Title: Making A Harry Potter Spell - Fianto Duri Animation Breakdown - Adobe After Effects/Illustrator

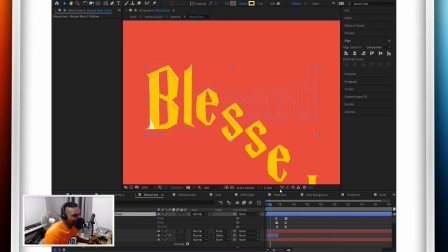12:22 So from the B to the D, it's got this bounce, subtle but effective. But what's really cool about it is not only is it in the Harry Potter text style, but you can see this glow to make it look like gold.
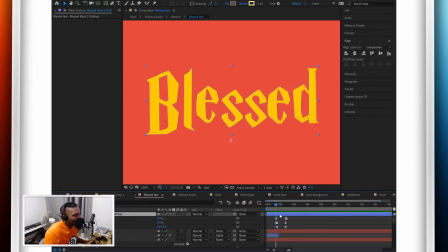12:34 Look, and that is simply just a shape layer. So if I click on here, you can see it's a rectangle going from left to right.
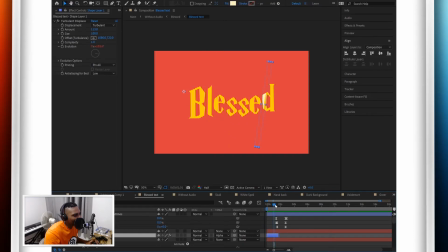12:43 You see that? And you might think, wait a second, that is not a, why is it wiggly?
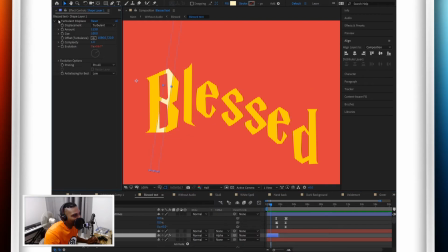12:50 Well, basically that's just a turbulent displace on. If I flick it off and on, now it looks like it's got some dimension. Okay, it's the gold text with that shine, but add this on there. What's these lines? Even more shine. Can you see that? Zoom in even more.
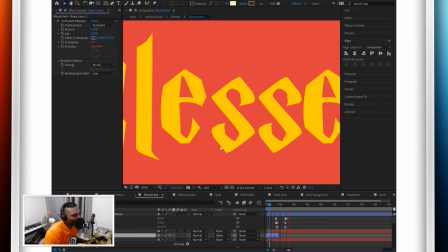13:08 What is that? Very cool. It's just trim paths around the outline.
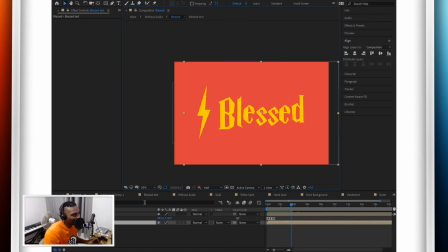13:14 Sells the shine even more. Finally, got about this thing.
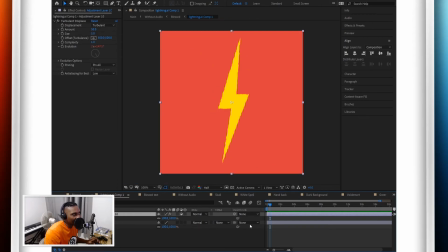13:20 Lightning from Illustrator. Added turbulent displays on that. Turn it off.
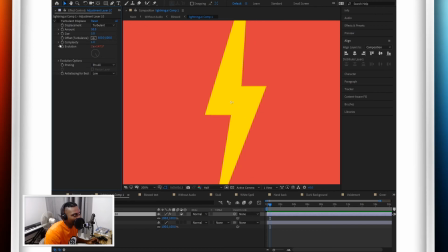13:25 Just very straight. Add turbulent displays on. Makes it wiggle. Makes it look like it's a ball with energy. Wicked. So last part is a lightning strike.
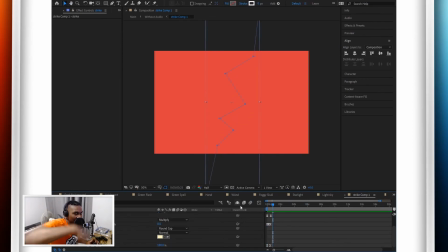13:36 So this is the transition from the spell into the last text part. Lightning strike is done by stroke, so you can see if I go frame by frame, look, it's a stroke. So from the top here, make it thicker as it comes down.
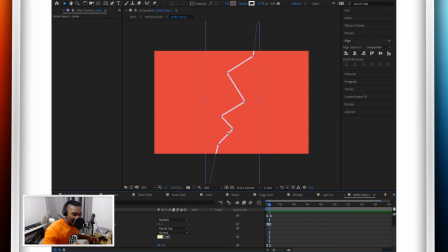13:51 That thickness, make it thinner as it disappears. Also, we'll stretch out these points as it drops as well. So last part is this flash.
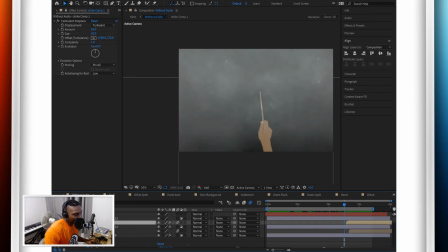14:06 Look, this sells it. This sells it. Without it, put this on. What happens now? White flash. White flash sells it.
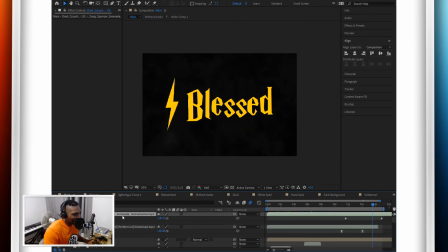14:19 That's everything in terms of visual. I've got some music, dark atmospheric music. My voice, I've just lowered the tone. It goes like that, kind of like Voldemort.
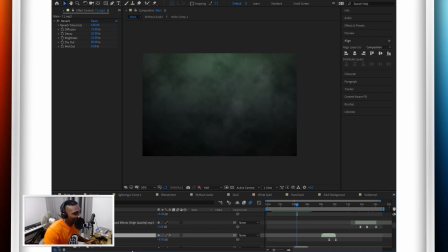14:30 I've got lightning effects. I've got obviously my wife Michelle. She's saying Fianto Duri. But hope you like this one. We'll be doing more. Got to go and do some sparring with Vegeta, so after I've done that I'll be back with another animation hopefully and video. So peace out.